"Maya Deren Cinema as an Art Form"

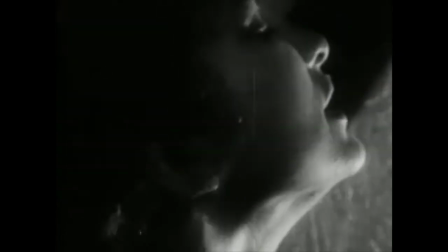And it also reflects the subjective
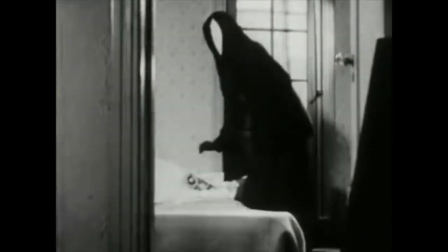psychology of a woman when in a romantic relationship with a man and living in a male-dominated world.
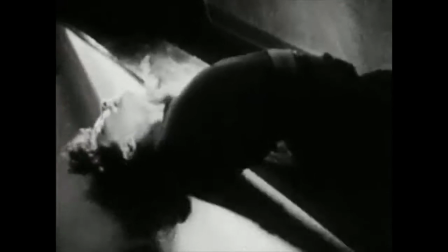In fact, no special attention was paid to the spatial composition within an individual frame,
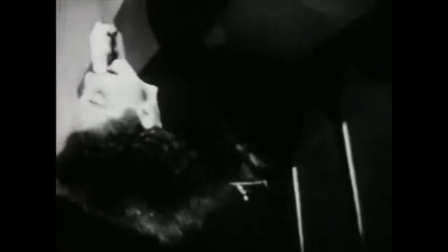but the movement over a series of frames was composed for a period of time.
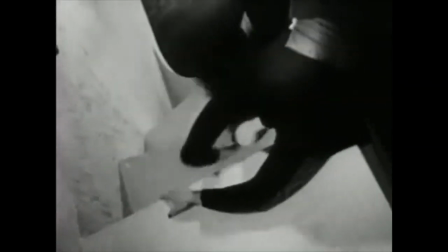So the movement of the camera creates a sense of moving frame,
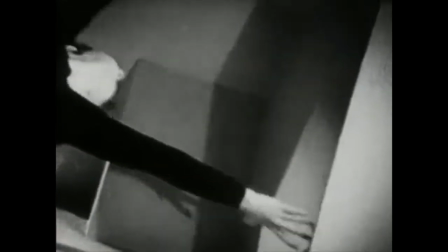which also externalizes the protagonist's subjective experience of the reality.
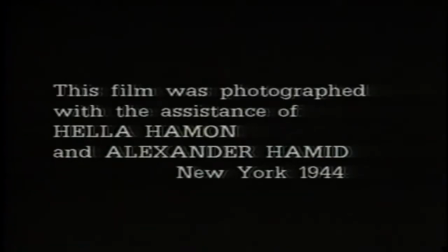In 1944, Deren created Atland,
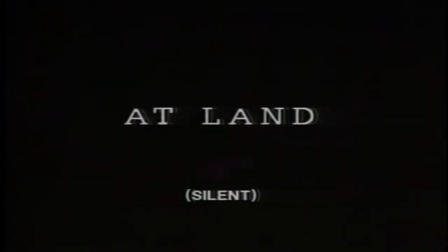an experimental film about the struggle to maintain one's personal identity when encountering with the external world.
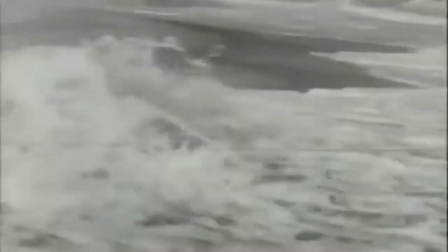Deren uses editing in the opening sequence to illustrate a continuous movement that joins two separate spaces.
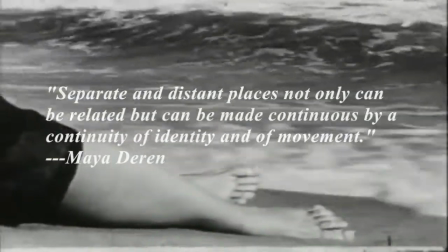According to Mayor Deren, separate and distant places not only can be related,
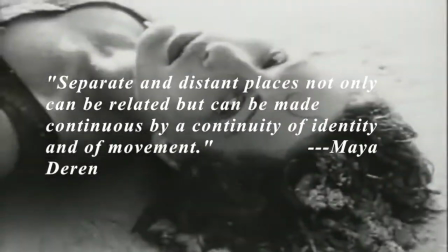but can be made continuous by a continuity of identity and of movement.
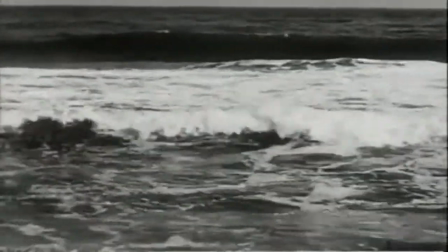At the beginning of the film, a woman, played by Deren herself,
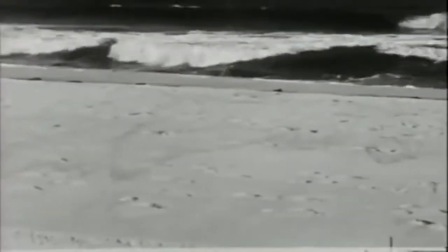is thrown up on the beach by the sea, as if she has been washed up by the ocean, which implies a birth.
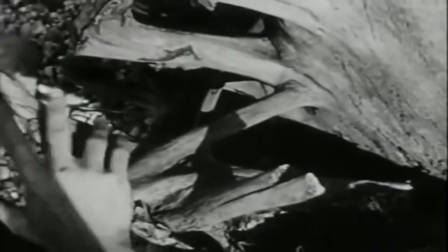Then she climbs a tree with some difficulty.
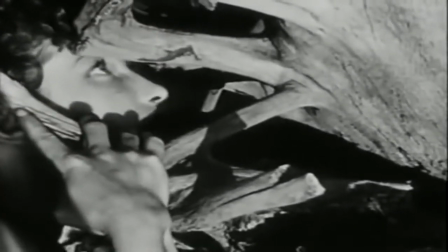But when she reaches the top, she finds herself at the end of a long dining table during a dinner party.
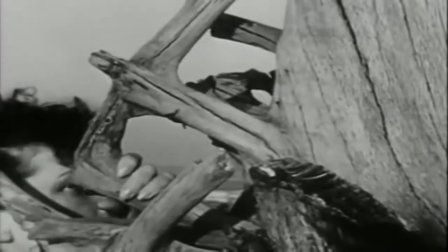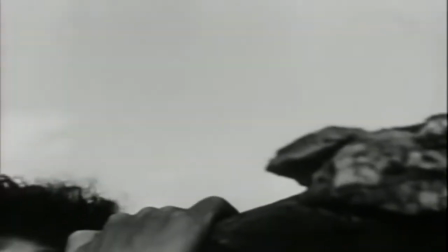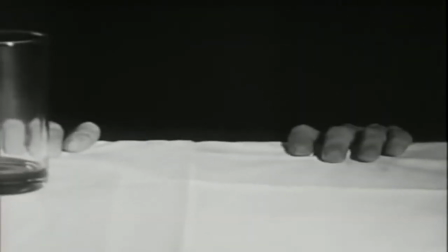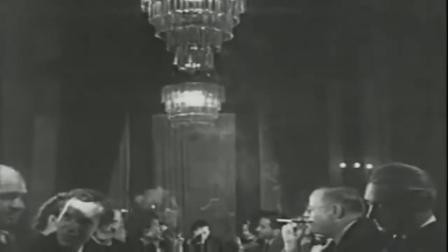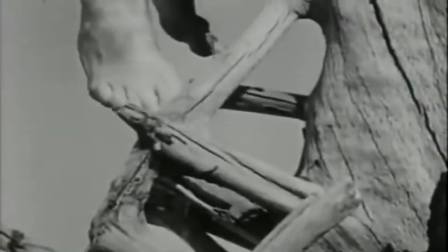The movement match cinematically joins these two separate spaces.
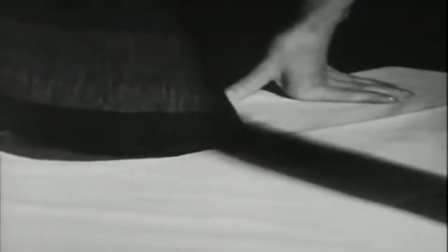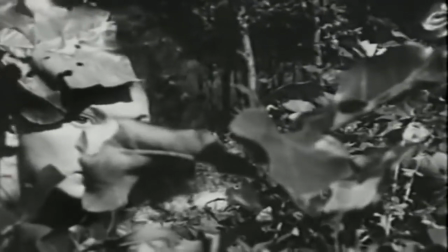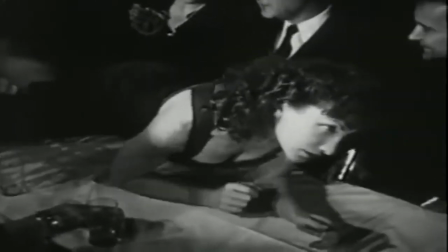In domestic space, as she is crawling across the table and trying to reach the man at the opposite end,
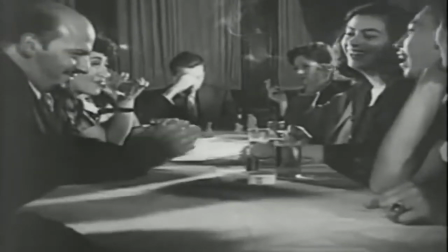people continue conversing and ignore the woman's existence.
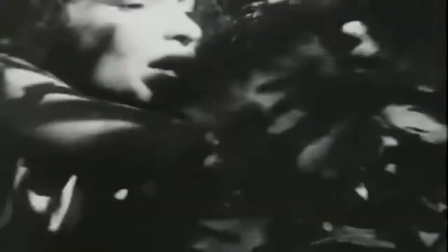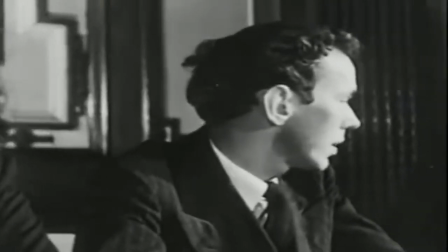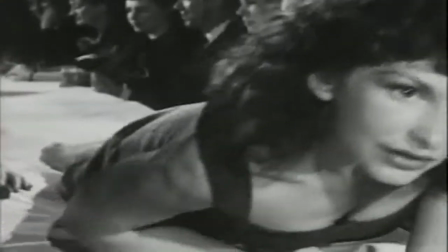When she finally gets to the man, he stands up and leaves the table.
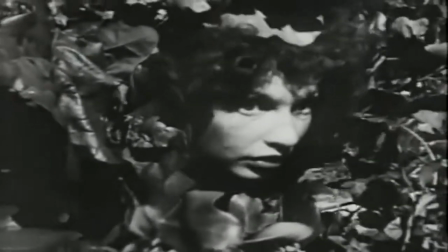The climbing sequence, which juxtaposes two spaces, creates a statement of the distance between the two worlds,
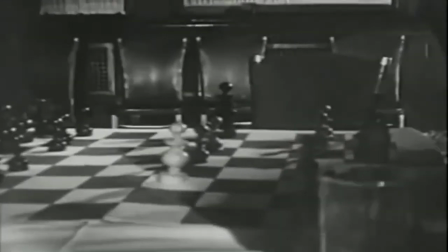the natural world and the human world, that symbolize a female's inner world and external world.
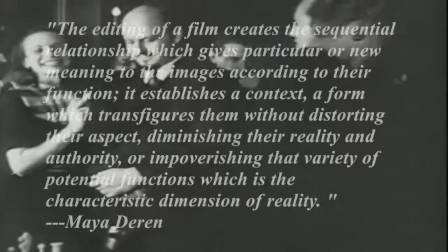Deren writes in her article, "The editing of a film creates the sequential relationship,
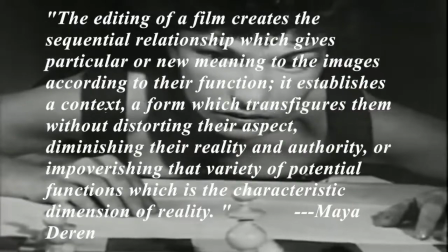which gives particular or new meaning to the images according to their function.
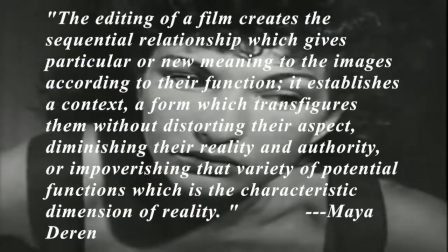It establishes a context, a form, which transfigures them without distorting their aspect,
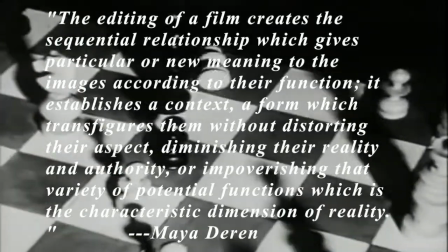diminishing their reality and authority, or impoverishing that variety of potential functions,
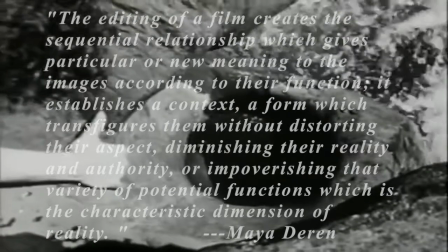which is the characteristic dimension of reality."
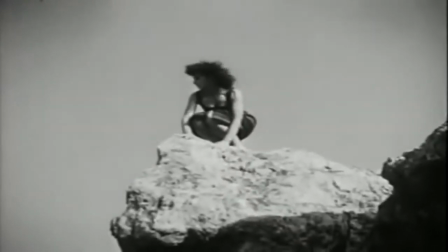So there may be nothing creative and meaningful about any of those shots individually,
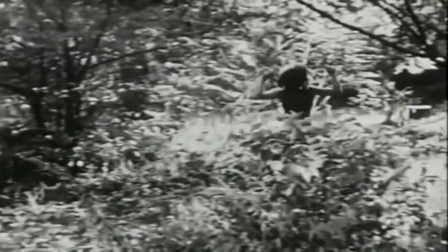but the movement remains continuous, and the different spaces and times abound through editing.
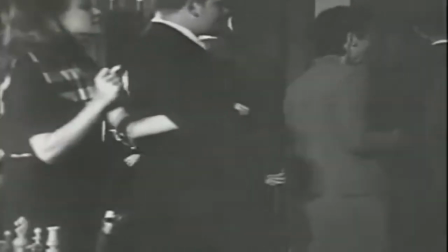Such a sequence highlights the subjectivity of actions as a
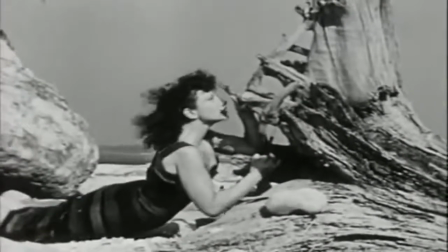woman encounters difficulties and struggles when she is trying to reach another world,
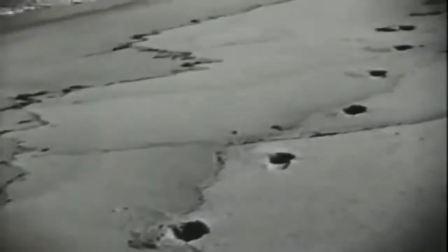and transcends her to a journey of examining the relationship between the internal self as it relates to the external.